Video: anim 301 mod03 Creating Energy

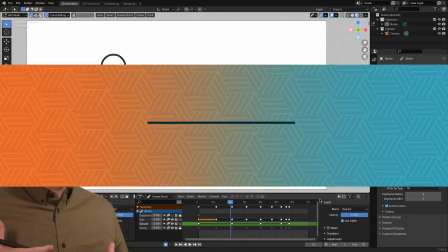3s
we've spent some time infusing a tremendous amount of weight, or the illusion of weight,
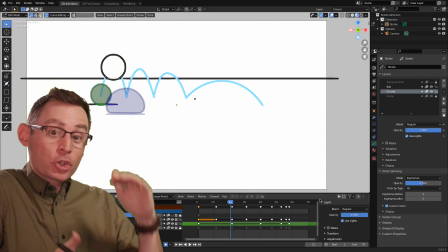8s
through our squash frames or our squash poses in our bouncing ball animation,
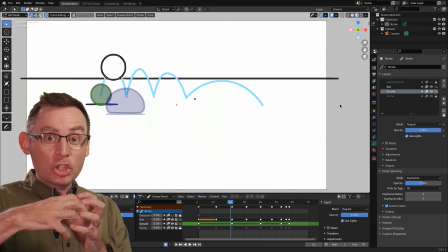13s
but it's time to start increasing the illusion of flexibility by stretching our shapes out a little bit on a little frames.
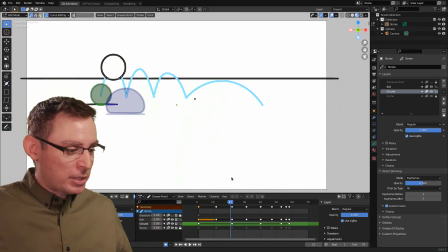22s
Now, I'm not going to do this on every single frame. I'll let you guys explore that on your own, but I do want to show you the idea behind it. This is what I have so far. So if we play the animation, you can see I get these wonderful little squash poses,
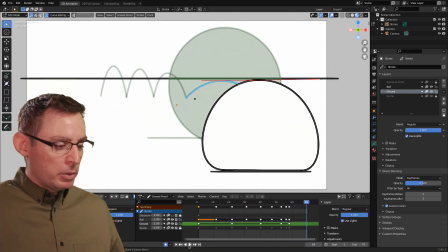34s
but now I want to add some stretch poses, which is going to give us the sense of energy.
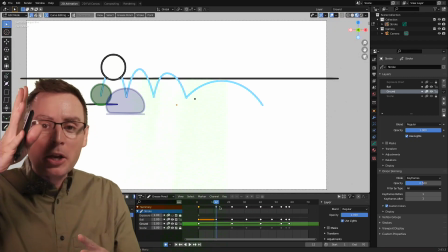39s
It's going to help produce this idea that there's this character springing off the ground and anticipating its squash.
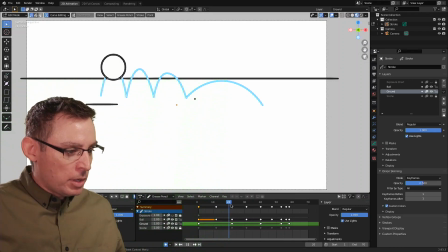46s
There's two stretch poses in here that I want to look at. I'm going to do it on just this one right here, because it's a little bit big on the frame.
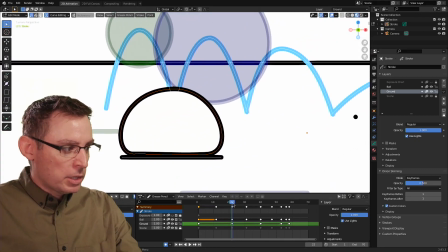54s
Let's zoom in so we can see what's going on. So we got that one. There's the squash on frame 22.
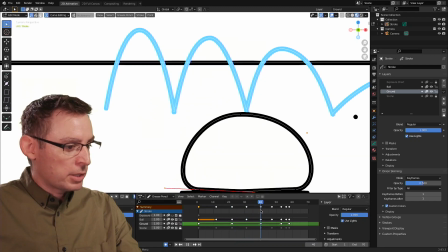59s
And then it jumps up. And then on frame 40, it squashes again. So I want to add some stretch frames in here.
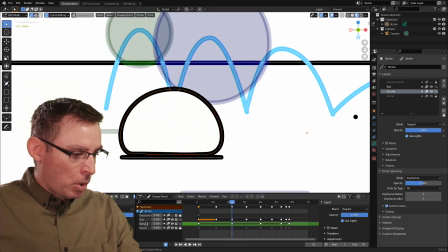67s
So I'm going to grab all my ball animation layer. I'm going to copy that keyframe, Command C. I'm going to go forward one frame and paste.
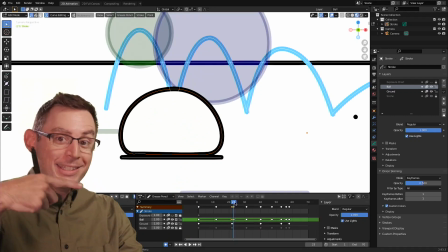77s
There we go. So now I'm looking at frame 23. I just pasted in the frame, the previous frame, so now I'm free to go in and make some changes here.
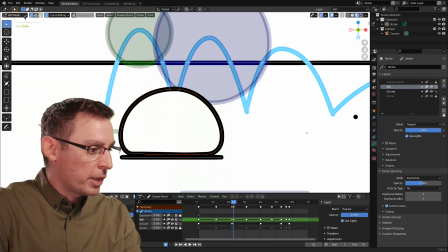84s
So what I'm trying to do, and my goal for this in edit mode, is to go in. Let me just grab this stroke here real fast. Turn my curve editing on for this guy.
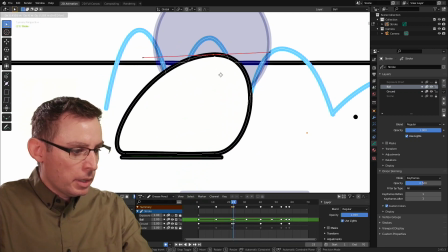97s
Go back into point mode, And now what I'm going to do is I'm going to stretch this out.
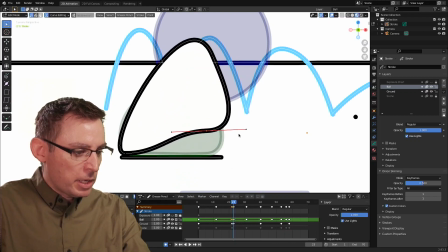103s
This is where it gets to be kind of fun. I think I only need 2 control points. Yeah, so I'm going to dissolve one. I only want 2 control points for this. And I want this middle one to be kind of in the middle of the form itself, right about there.
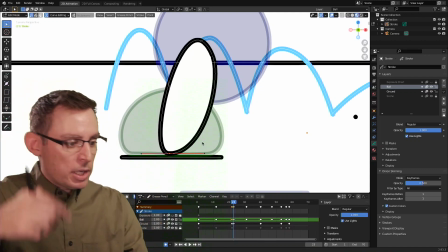117s
Because I want it to look like it's stretching and jumping from its current location.
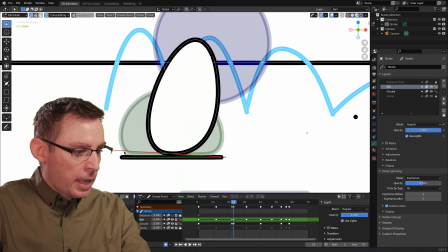122s
Let's increase the width here at the bottom. Yeah, there we go. Let's find that top point.
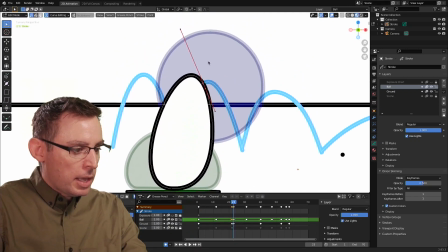128s
There we go. I want to make this the apex of my curve. Let's flatten it out a little bit. Grab that center one. I'm just hitting the G key a lot here, guys. Just to very quickly
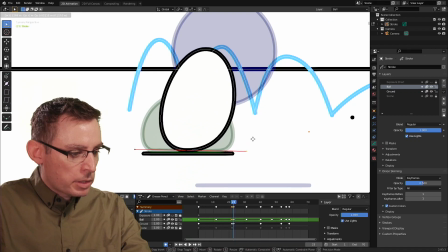144s
create some cool shapes.
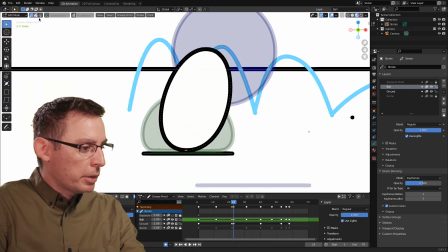149s
Yeah, something like that. And I could even maybe grab the totality of the stroke and just lift it up a little bit.
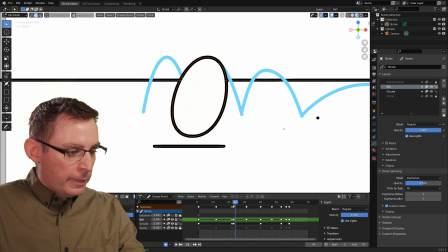156s
So it looks like it's jumping up, okay? Now what we get here, yeah, see how I flip it?
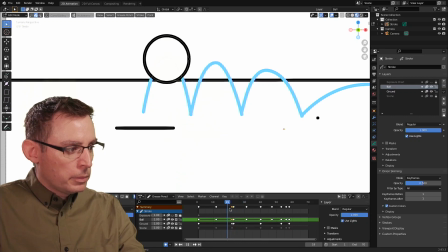165s
Boom. And then it goes into its keyframe. Yeah, that one little stretch frame in there makes it look like it's springing.
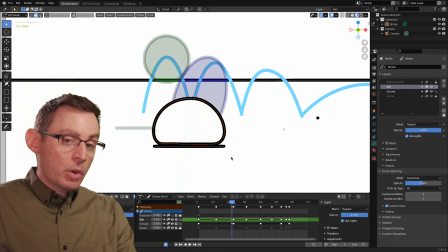175s
Now the other thing that we can do, and since I'm working on this jump, is that we can add in an anticipatory moment as well.
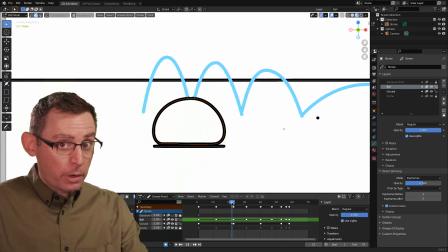182s
So the frame before the squash. So my squash is on frame 22.
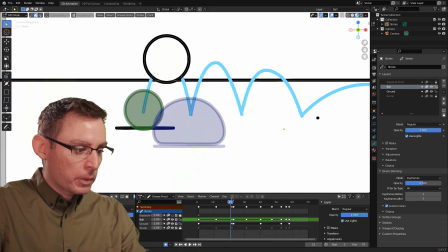188s
If I go back one frame, okay, I'm going to do this. I'm going to go back one frame.
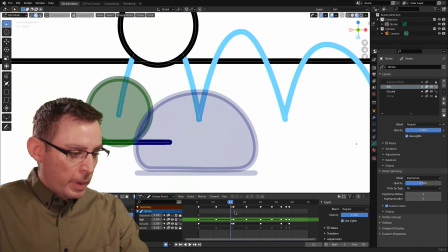193s
I still have that keyframe pasted in my clipboard. So with my cursor down on my timeline, I'm just going to hit Control V to get it in there.
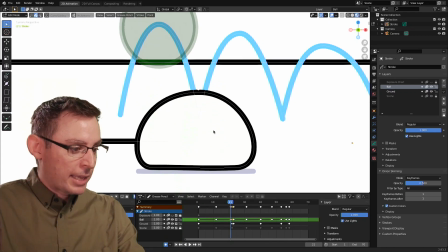200s
Let's update it. Sometimes you got to click in the interface to update it, to ask it to redraw. And now let's do the same thing.
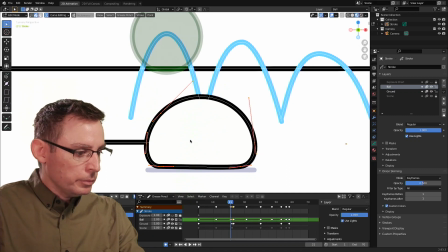207s
We're going to stretch it out. And let's see here. I got too many points, so I'm going to go in and, yeah, I'm going to go in and just dissolve. Oops, I had them all selected, sorry. I'm going to go in and just grab some of these here.
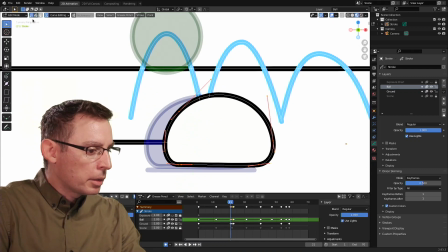225s
Now, why is I'm not allowing, because I'm not in point mode, that's why.
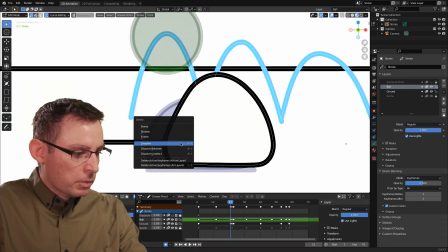230s
I was in my curve selection. I was like, what is going on? Let's dissolve some of these.
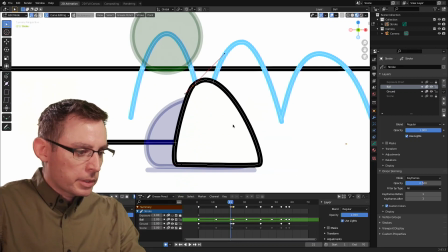234s
We don't need all of them. There we go. Looks like I got one there, 2 down here.
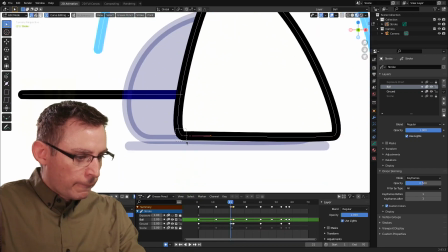240s
Yeah, I don't need both of those. Let's get rid of that one. X, dissolve.
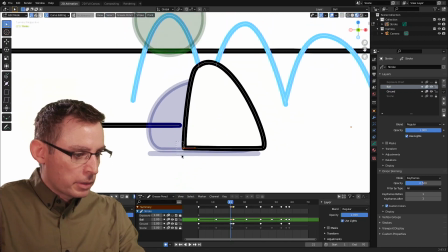245s
There we go. That's what I'm after. Voila.
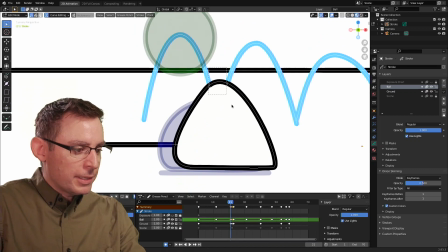250s
Okay, cool. We're going to do the exact same thing.